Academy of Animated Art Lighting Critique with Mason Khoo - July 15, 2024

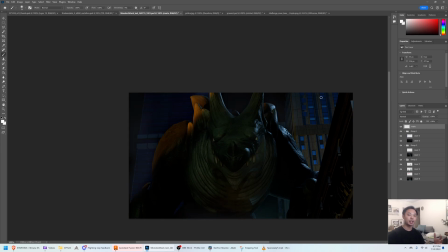11:43 One thing that could sell scale, especially when the character is getting closer to camera, is really, you have these nice dark blacks in the front here, and then if you put a little Atmo as the character recedes, right, like on its legs back here,
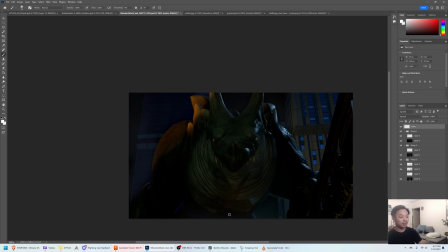12:01 it's really showing like, whoa, this thing is so big that, a part of it is in atmosphere and part of it's not. So maybe just a little bit of that could help as well. But all this, I love what you've done with the character.
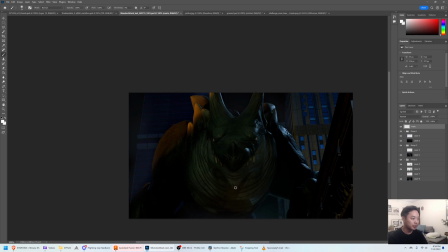12:17 I love this top light down here. You can see all of the features. It's not bad, I think, to lose some of it in darkness like you have here. But yeah, I think this is awesome. The interactive sort of fire and bullets and explosions and stuff,
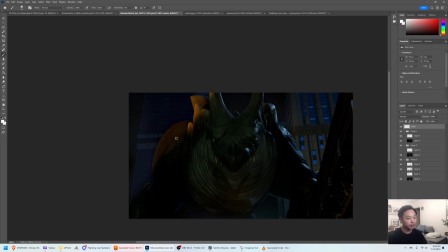12:36 I think will make a huge difference as well for the mood. And same thing, you just want to make sure that whatever you feel on the creature, you kind of want to feel it at least a little bit on the buildings surrounding.
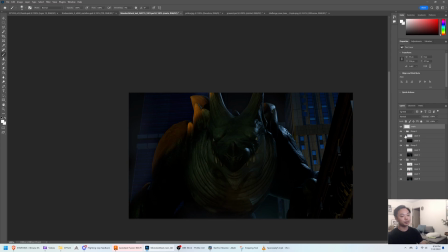12:50 And I think that would really help sell this image as a whole. But yeah, great job.
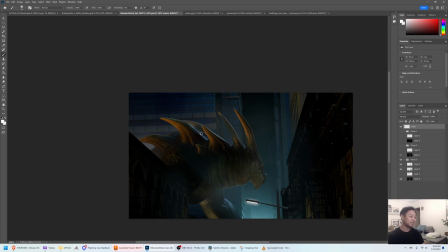12:57 This is really cool. I love this frame. So keep going. I think it's really successful.
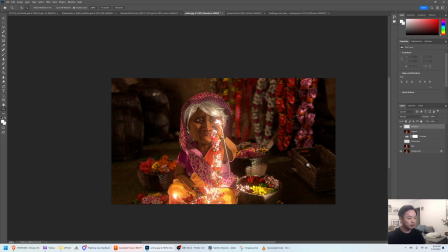13:06 Cool. This is from Theodora. This is her first take at this.
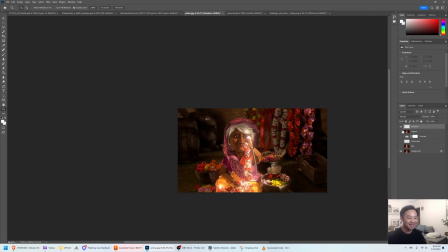13:14 You just submitted something else, which is you're hard at work there. So that's awesome.
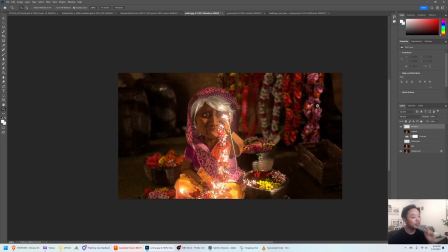13:20 So I think this image, the first thing I noticed, I think, is the bokeh in the back is getting really busy.
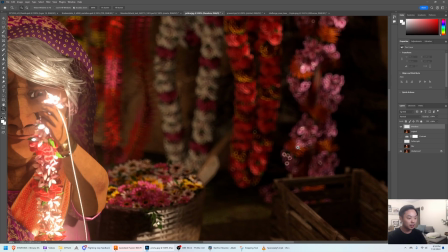13:27 It almost looks like the texture
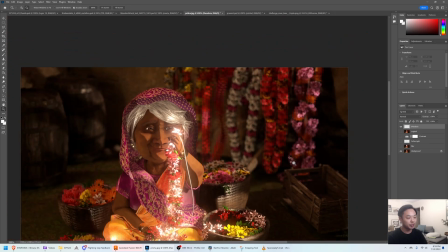13:31 that you're using for the aperture for the iris has like a
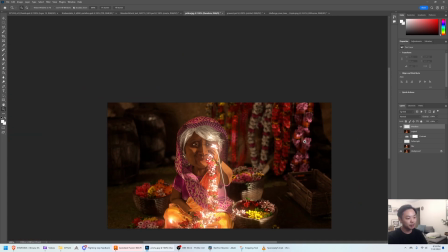13:37 they call like onion ringing on camera lenses, where some of the bokeh looks really busy, and especially with these flowers back here, it's getting really like frantic, right? The bokeh is. So I would wonder, if you could go into your render settings and try to see if
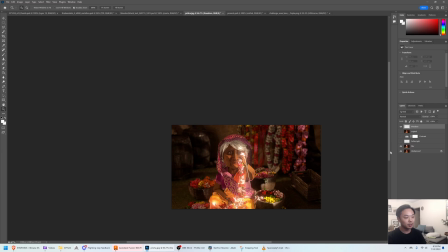13:57 in the depth of field there's some settings to sort of calm that down a little bit.
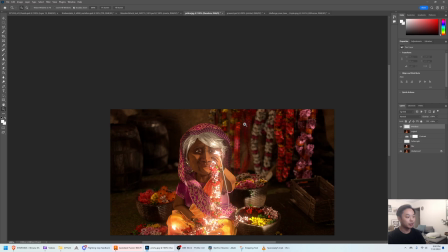14:03 I think it could help pull attention away from how manic this looks back here, because you have a lot of
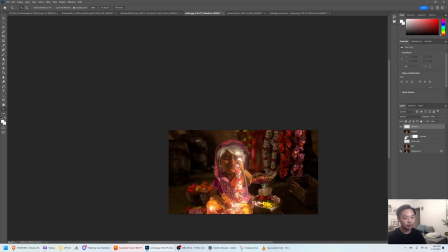14:13 frequency of detail going on here, and whatever you can do to sort of pull attention back to your subject,
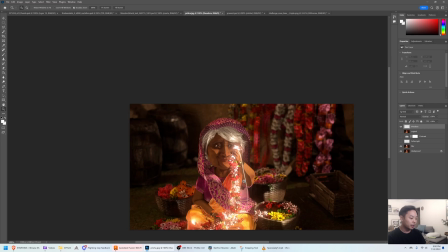14:19 I think would help a lot. Here, I think on the character, well, let's start with the lighting here. I think this is probably getting too bright. It almost feels like
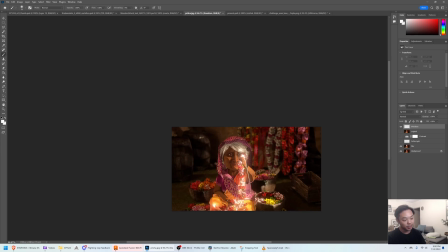14:35 this is glowing, and I think your intention here seems like is some dappled light coming in from off screen, hitting certain areas of this flower and of the character, which I think is an awesome idea.
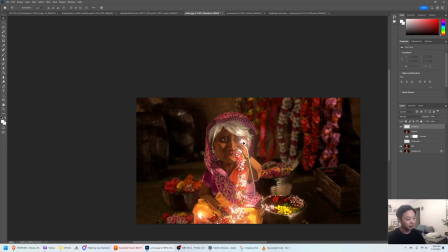14:49 I think it's just getting too hot on these white flowers here. It's blooming out quite a bit where it doesn't feel integrated with everything else. So I think backing off on those a little bit could help I don't want you to lose like a magical feeling,
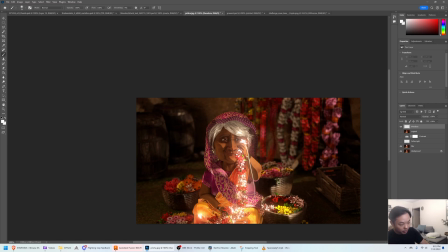15:08 but I think this dapple down here is working quite well, and maybe trying to replicate, something like this across the character would help a lot. Um, I think, it might help to soften out the light on the character.
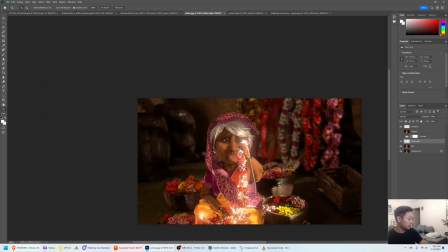15:25 So I pulled up a shot here.
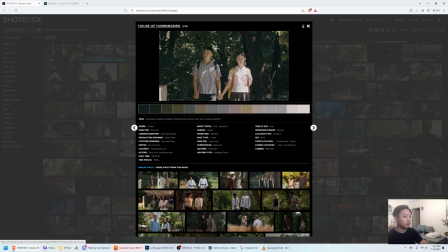15:29 I know this is a different mood than what you're going for, but something like this where, you know, you have this light generally coming from screen right?